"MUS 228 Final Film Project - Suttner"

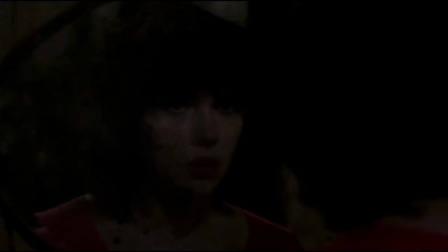(4:06)
Key to this conversation is that the score is what primarily expresses Laura's extraordinary characterization and psychology.
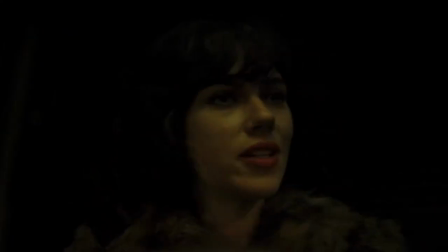(4:14)
For example, the aforementioned cloud-like string tremolos and spacious sounds follow her throughout her journey among the humans, which alludes to her non-human physiological ties to the cosmos and the otherworldly. Laura also moves to the sound of what Levi calls a seductive snake
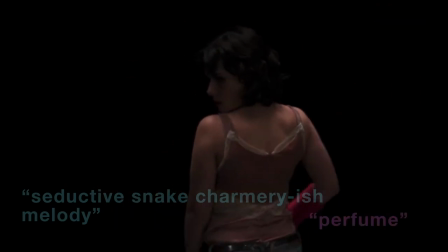(4:32)
charm-reached melody that symbolizes a perfume that Laura uses to entrance her victims.
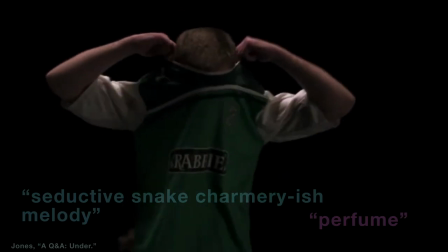(4:37)
The strings used in this melody are almost culturally codifiable.
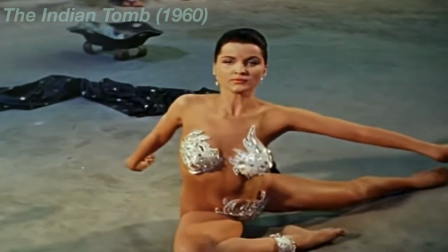(4:40)
They feel melodically like a snake charm tune common in popular media, and yet, the theme lies just out of human reach,
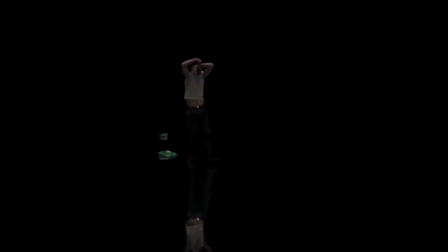(4:47)
reinforcing both the source pushing and classic science fiction musical boundaries, and the viewer's inherent questioning of the definition of humanity.
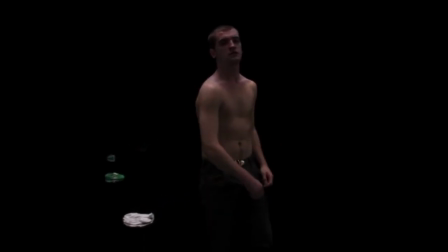(4:54)
This indeterminate sentiment was purposefully crafted as Levi inspected their instrumentation as to allocate and diminish the human element in it by altering the pitch and dynamics to deliberately make it uncomfortable.
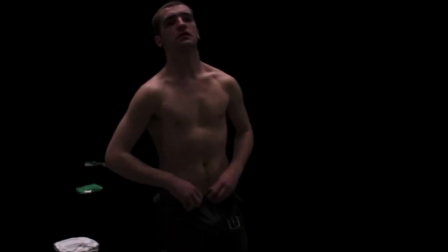(5:05)
Complementing these features is the hollow knock of a single drum,
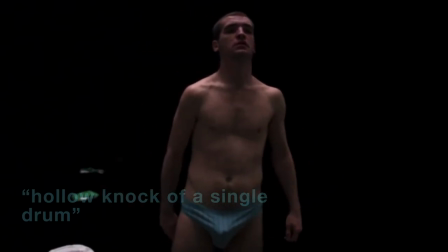(5:09)
a plotting repeated theme that inescapably draws both the audience and the men into Laura's trance like a single dragging foot.
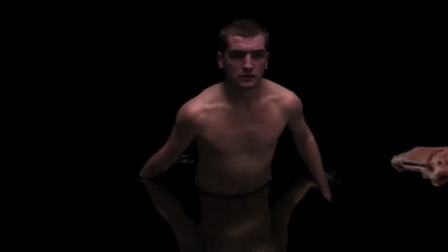(5:16)
Levi calls this percussion a musical representation of Laura as a predator. The sound of the void alone, which was recorded in an anechoic chamber, was purposely crafted by Burns in hopes of producing a sound unlike anything he had heard before.
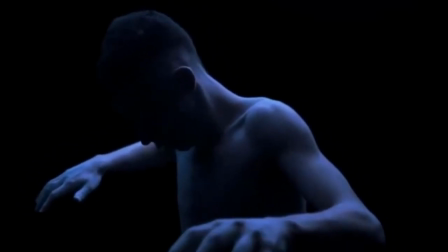(5:31)
This desire culminated in the creation of a visual and auditory blackness,
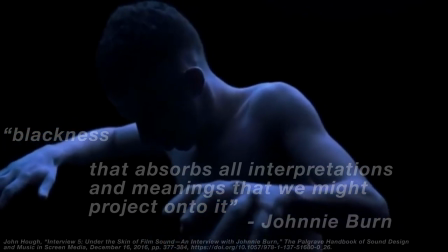(5:35)
that absorbs all interpretations and meanings we might project onto it, and its absorptive form indicates a metaphor that the human passing Laura understands,
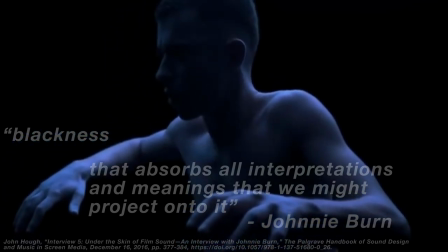(5:43)
but the human viewer and victims cannot, further warping our perception concerning humanity in the film.
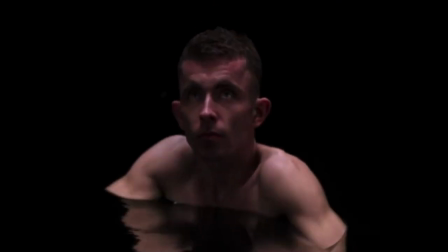(5:48)
This musical theme, the unplaceable and uncanny string melody set against the cold drumbeat,
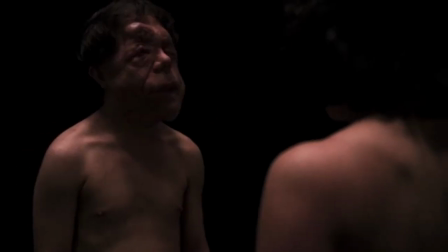(5:53)
aids in constructing a contrast between the void's all-encompassing absorption and its pervasive ambiguity.
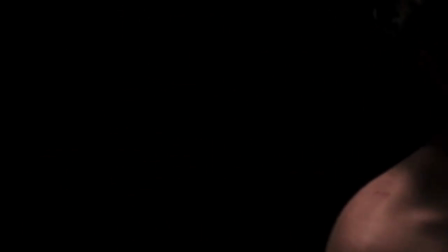(5:58)
It is again entrancing but difficult to identify, combined with a soundscape that is intentionally void of noise,
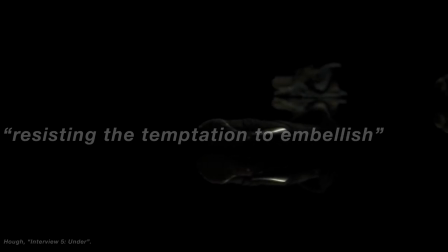(6:04)
an effort in resisting the temptation to embellish by burns intensifies the abnormalness of the dreamlike haze.
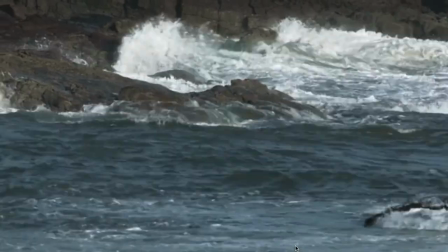(6:12)
Lastly, sound complicates our discernment of Laura and humanity in the drowning sequence, one of the more potent examples of Laura's abnormality.
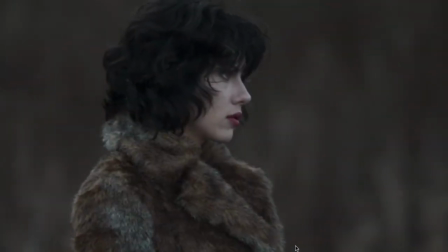(6:19)
There's almost a moment in which we hope Laura might demonstrate a shred of empathy as we've absorbed the surrounding environment
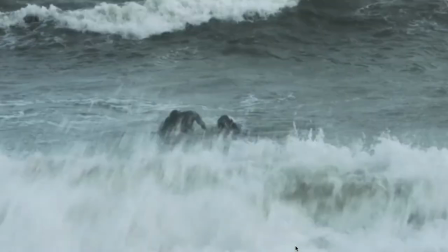(6:26)
from her perspective thus far and have subconsciously correlated her alien insight to her exterior human form,
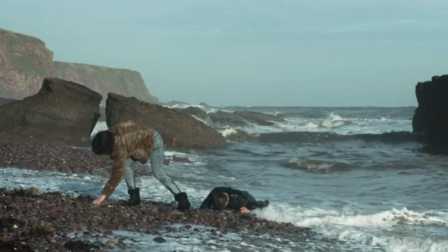(6:32)
and we want to believe that in an instance of such heightened intensity and tragedy, she might exhibit human consciousness.
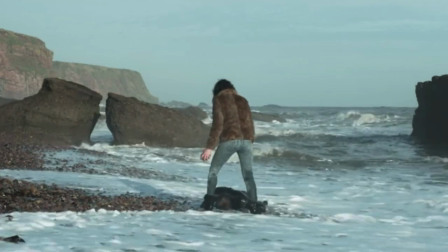(6:38)
Instead, that pervasive cloud of strings tells us that she is unmoved, challenging our human contextualization of her.
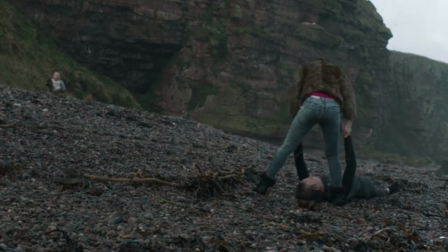(6:46)
Moments of unembellished diegetic sound are clearly intentional here as they highlight Laura's indifference towards the situation,
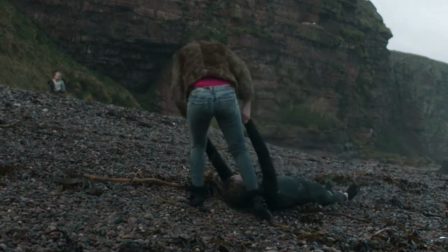(6:52)
her unfeeling actions paired with only distressing strings and the slightly muted sound of the waves and wind
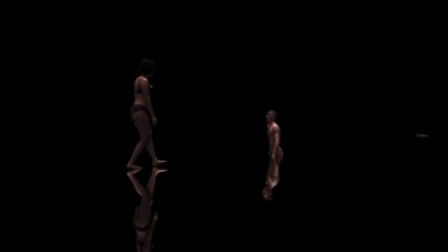(6:57)
demonstrate her alienness as she watches the ocean absorb the family similarly to how she absorbs her victims in the
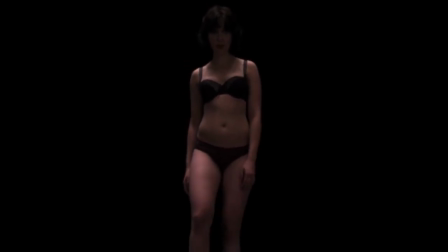(7:03)
void.
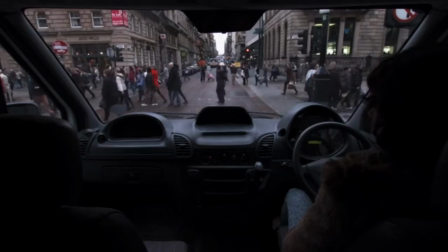(7:05)
In the end, to blatantly answer any consequential questions about Under the Skin through the film's score would be to destroy the uncomfortable tension that flourishes throughout the film.
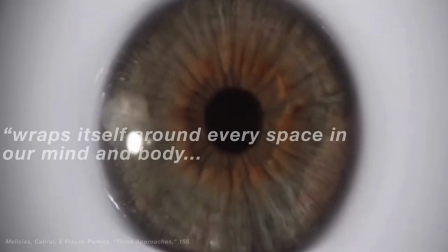(7:14)
Instead, Levi's music wraps around every space in our mind and body, in tune with the rhythm and melody of the scenes in the movie.
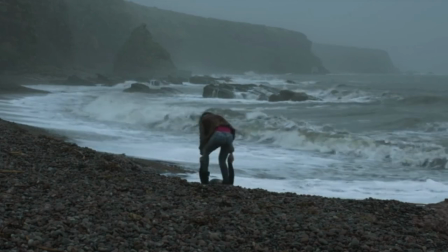(7:20)
It doesn't simply exist in the balance of the film, nor does it solely complement the eerie cinematography in Miss Ancine. It pushes both the pervasiveness and oddity of science fiction film to new heights and illuminates the supernatural questions and complexities of humanity through its uncodifiable nature, its worldly transportative properties, and its sheer uncanniness.